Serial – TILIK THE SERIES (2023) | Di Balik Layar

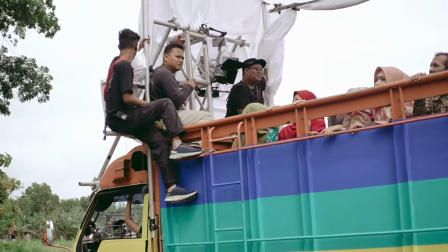[12:45]
Dalam scene ini sebetulnya kami ingin merecall kembali ingatan
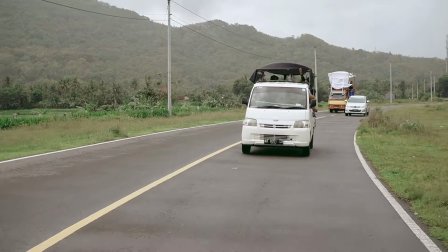[12:49]
penonton dalam kurun 2 tahun yang lalu, kalau teman-teman nonton perjalanan Tilik di atas truk. Nah, di sini kami hadirkan kembali dalam episode awalnya.
Oke, kita bersedia yuk.
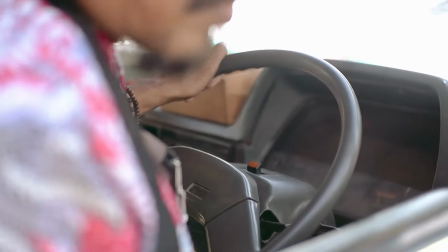[13:01] Kita bersiap untuk take, yuk. Kita bersiap untuk take.
Saya pengalaman pertama nyetir truk itu yang membuat aku sempat deg-degan juga sih. Wah, bisa enggak ya?
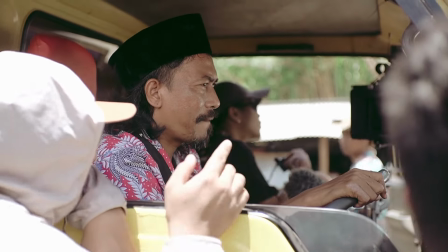[13:10]
Tapi karena ya sudah dikasih kesempatan untuk belajar juga, ya kenapa enggak untuk segera diwujudkan gitu.
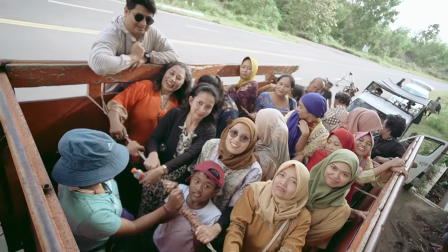[13:18] Masih semangat.
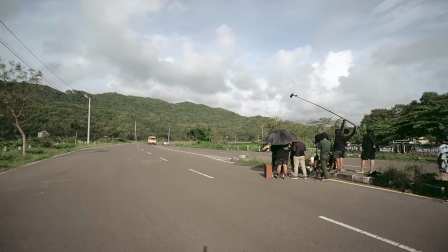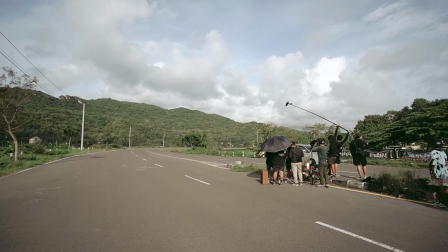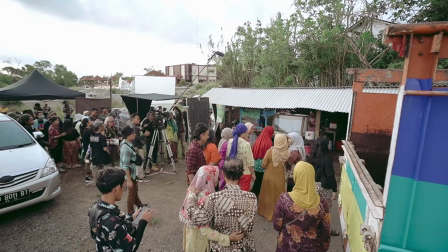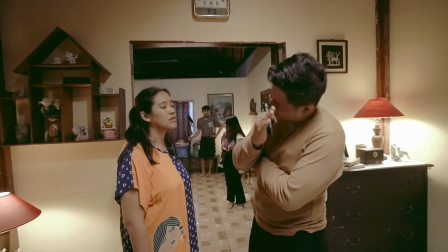[13:36]
Gue isra ya di 14 ini, saat terhidup di banyak scene, stylenya adalah dialog driven gitu ya.
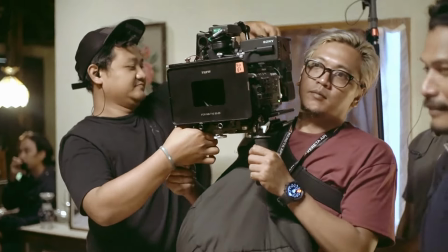[13:44]
Yang mana memang secara dialog ini cukup panjang,
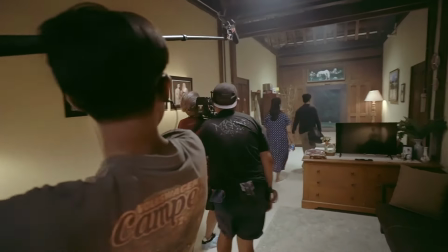[13:49]
dan secara treatment memang kami tidak bisa memecah itu dalam setiap shot by shotnya.
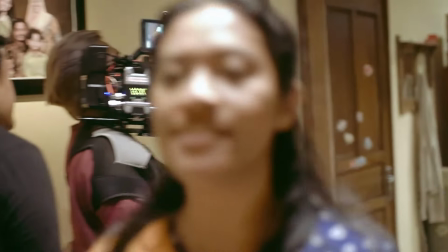[13:56]
Jadi setiap peristiwa yang terjadi itu memang dilafalkan dalam satu proses yang panjang.
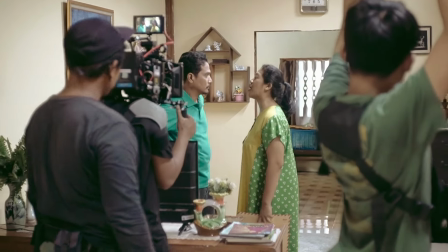[14:03] Jenengan itu lemah bapakku, Pak. Astagfirullah, Pak. Kok iso jenengan kita yang menunggui?
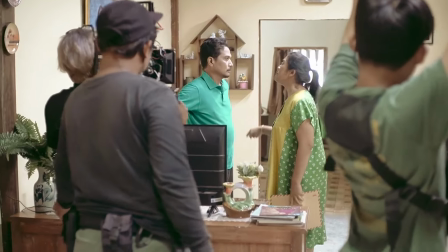[14:10] Istighfar, Pak. Nyebut, Pak. Kowe gelem kalah, he?
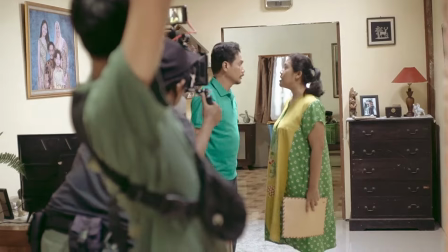[14:15] Kowe gelem aku kalah sama Tono, rasu tito, Pak. Iki yo tuku perkara Tono.
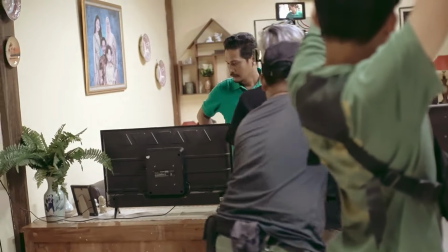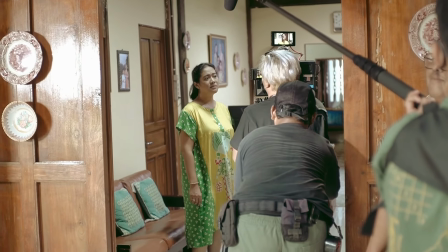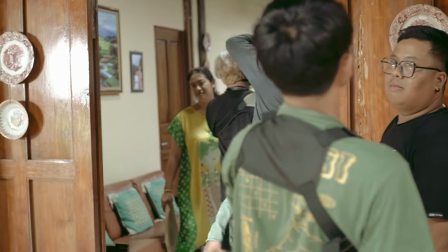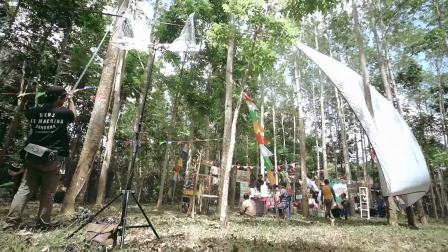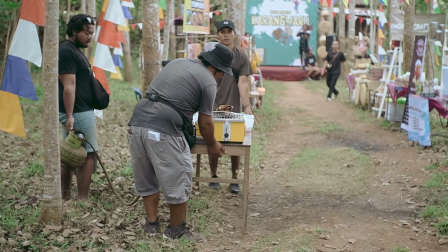[14:57]
Membuat scene pasar kreatif yang awalnya itu adalah lahan kosong yang kemudian kami
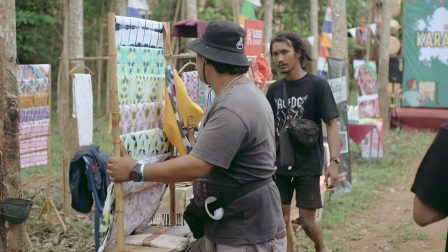[15:03]
bangun sedemikian rupa untuk menjadi sebuah pasar kreatif yang
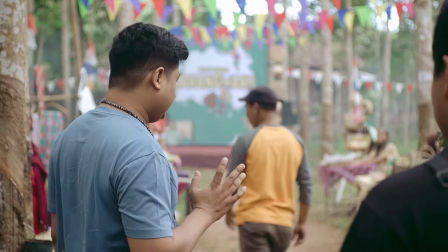[15:09]
secara mood itu bisa believable.
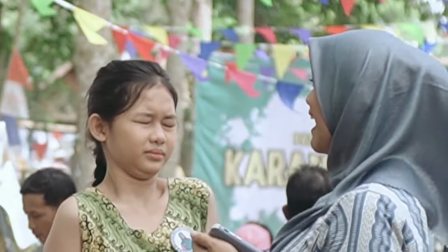[15:12]
Part terberat itu selain Padu dengan Pak Tejo, pasar kreatif ini salah satunya. Di pasar kreatif itu berkesan banget itu yang dihajar sama Bu Tejo itu.
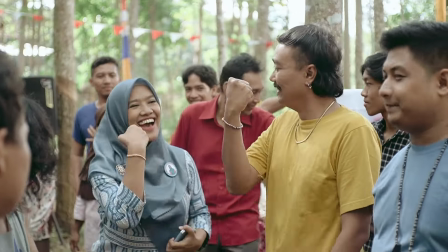[15:25]
Nah, itu sebenarnya masuk scene berat buat saya, karena saya harus gampar nopek beneran.
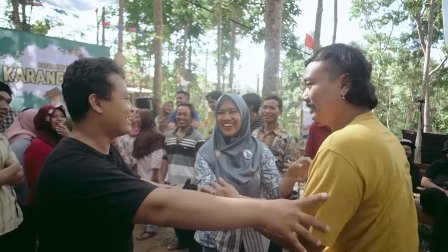[15:32]
Jadi itu sangat technically sekali, tapi juga di sisi yang lain itu saya khawatir gitu, ini anak orang tak pukul gitu loh.
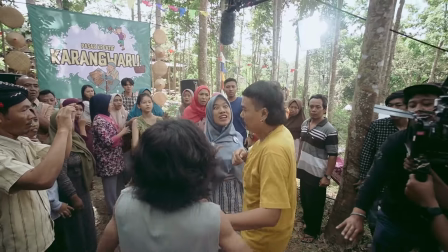[15:41] Dora dia utak kowe kabeh. Ngomong ae Arto. Aku ora wedi. Bubar-bubar rondone ngamuk, rondone ngamuk.
Ibu. Ceritanya nih, cuma ditampar doang. Gitu. Harusnya.
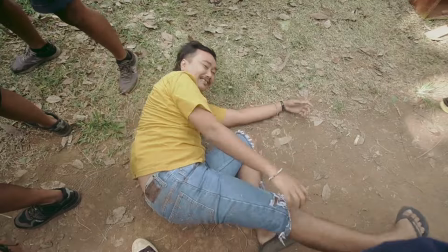[15:54] Aduh.
Ada apa ceritanya harus sampai? Sampai apa namanya tuh? Wah, harus pakai teknik-teknik capoeira gitu kan soalnya. Iya, begitulah. Jadi setelah selesai adegan itu saya pastikan ana sing loro ora, ana sing loro.
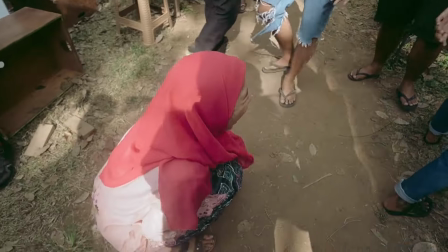[16:16] Jumbalik. Di kampung jumbalik. Rapo apa, Mbak? Demi sinema Indonesia rapo.
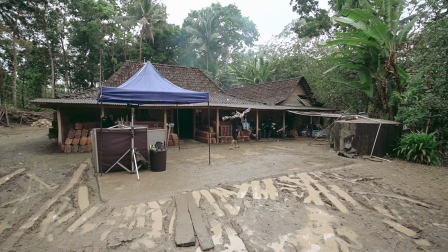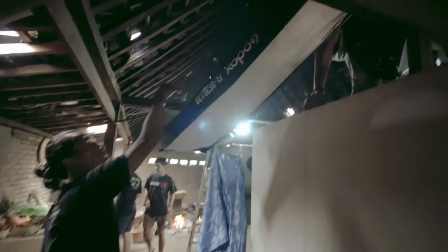[16:30]
Masing-masing scene itu pasti punya tingkat kesulitannya masing-masing. Tapi yang kami rasa effortnya sangat tinggi, yaitu ketika kami menggarap scene Rewang, di mana di scene Rewang ini kami menggunakan teknik long take. Sekali take, sekali shot. Itu benar-benar kalau salah di tengah ya kita tetap harus mengulang lagi.